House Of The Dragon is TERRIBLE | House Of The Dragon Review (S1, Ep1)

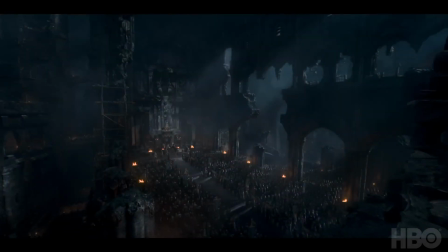0:00 Jaehaerys called the Great Council to prevent a war being fought over his succession. I thought to ground people in the New World, we needed some kind of epic opening.
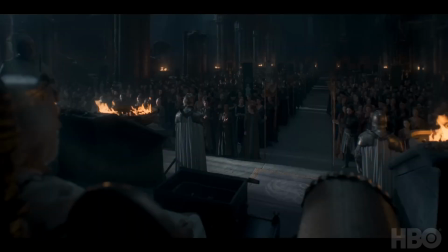0:09 The thing that the Great Council should tell you is that this is a patriarchy and that the men of the realm want to keep the men in power.
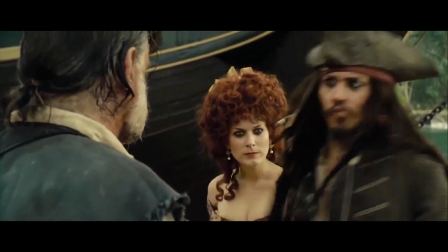By the end of its 8th season, Game of Thrones once again shocked its audience by opting not to go out with a bang but a whimper. And it seems to have been with that same whimper that it's been brought back to life in the form of its prequel series, House of the Dragon. The first episode in this series takes every part of the winning formula that once put Game of Thrones on the map and throws it out the window.
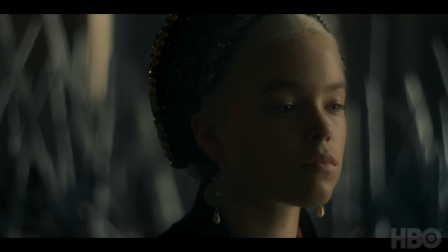0:49 Engaging, multi-layered characters have been replaced by two-dimensional cardboard cutouts.
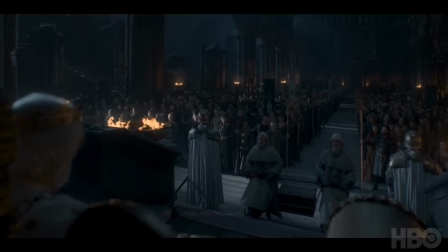0:54 Plot twists and nuanced storylines are swapped for predictability and a narration laying out the entire story within the opening scene.
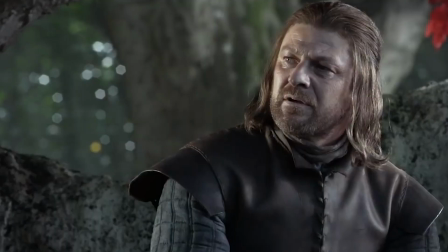1:03 And striking visual imagery has been switched for flat, muddied photography.
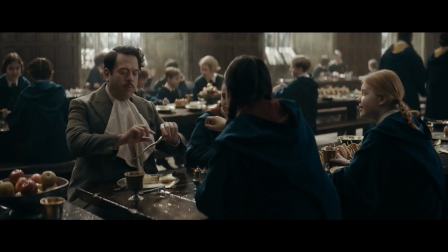1:08 Much like how Secrets of Dumbledore visually turned Hogwarts into a mausoleum, House of the Dragon has rendered the Iron Throne into a sort of beige lazy boy.
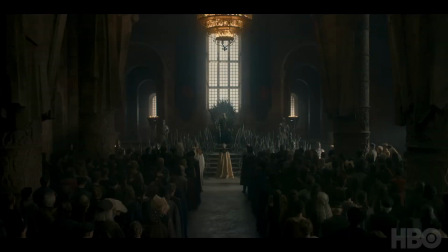1:17 Something I would have appreciated having on standby after fighting to stay awake through this all too exciting first episode. So let's break down exactly why the cinematography of House of the Dragon looks so dull.
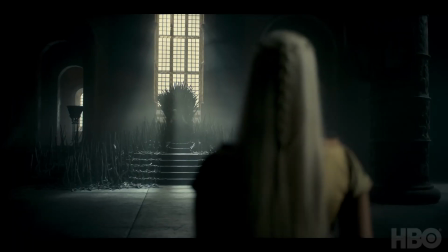1:30 First, let's take a look at the scene with the Iron Throne. From its wide angles, it's established that the light source is coming from natural light streaming into the room through its many large windows, primarily backlighting the Iron Throne and then lighting the actors from the side as they step into frame. In this scene, as well as most others, they generally stay true to the established light sources throughout the scenes, something that's not always paid close attention to. So far, really great job. However, visually, this just looks one-dimensional, as we don't get any outlines or details of the structure, but rather dark, amorphous shapes set against a couple of beams of light.
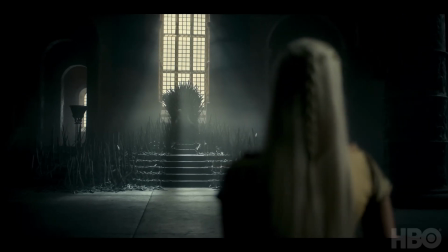2:08 Additionally, the backlight doesn't provide any visual interest as it's quite heavily diffused, something I believe that is a real missed opportunity to provide some beautiful foreshadowing for the rest of the episode. So with a few minor tweaks to the lighting structure, I think this could have been greatly improved. First, adding in a small amount of fill light via some space lights could have brought out the details in this set,
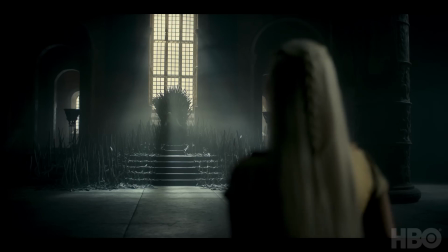2:32 giving character to the room while also maintaining the moody, dramatic look that they were going for. Next, removing all diffusion from the backlight and lowering its angle would have made this much more interesting, not only bringing out more definition from the Iron Throne, but also throwing sharply defined, long shadows of the throne across the stone floor for the actors to then step into, hinting at future events in the show. Small changes like these in the lighting structure would greatly improve the rest of the scenes as well, as House of the Dragon almost seems afraid of trying anything unique with these structures, looking at how it utilizes its light source for its interior shots. As you can see in scene after scene after scene, the angle of the light coming from the window is almost always pointed away from the actors, which does a real disservice to the scenes.
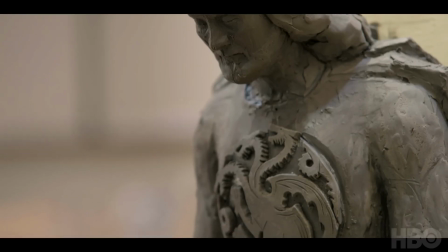3:23 It not only makes less use of the beautifully designed sets, but it also strips the scenes of the dramatic weight that they could have had. Let's take a look at the round table scenes as another example.
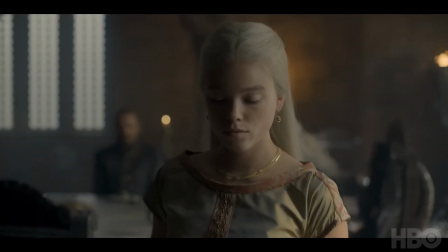3:34 The light is established as coming from outside the window and from candlelight, but both are quite heavily diffused, and the different color temperatures of these sources combined with all that diffusion leads to
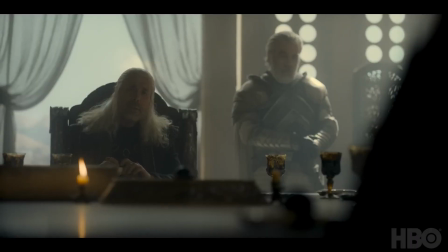3:45 a bit of mixing of the colors on the actors' faces and kind of gives it this muddy look. Taking the same concept from my fix on the Iron Throne scene, changing the angle of the light to point directly onto the actors and the table and removing its diffusion,
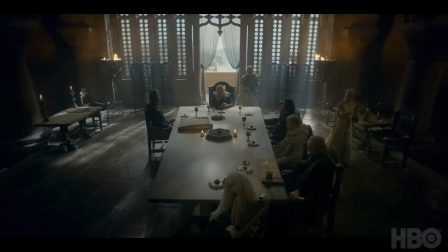3:59 we could have a much more dramatic scene with defined rings of light playing off the table and the actors' faces.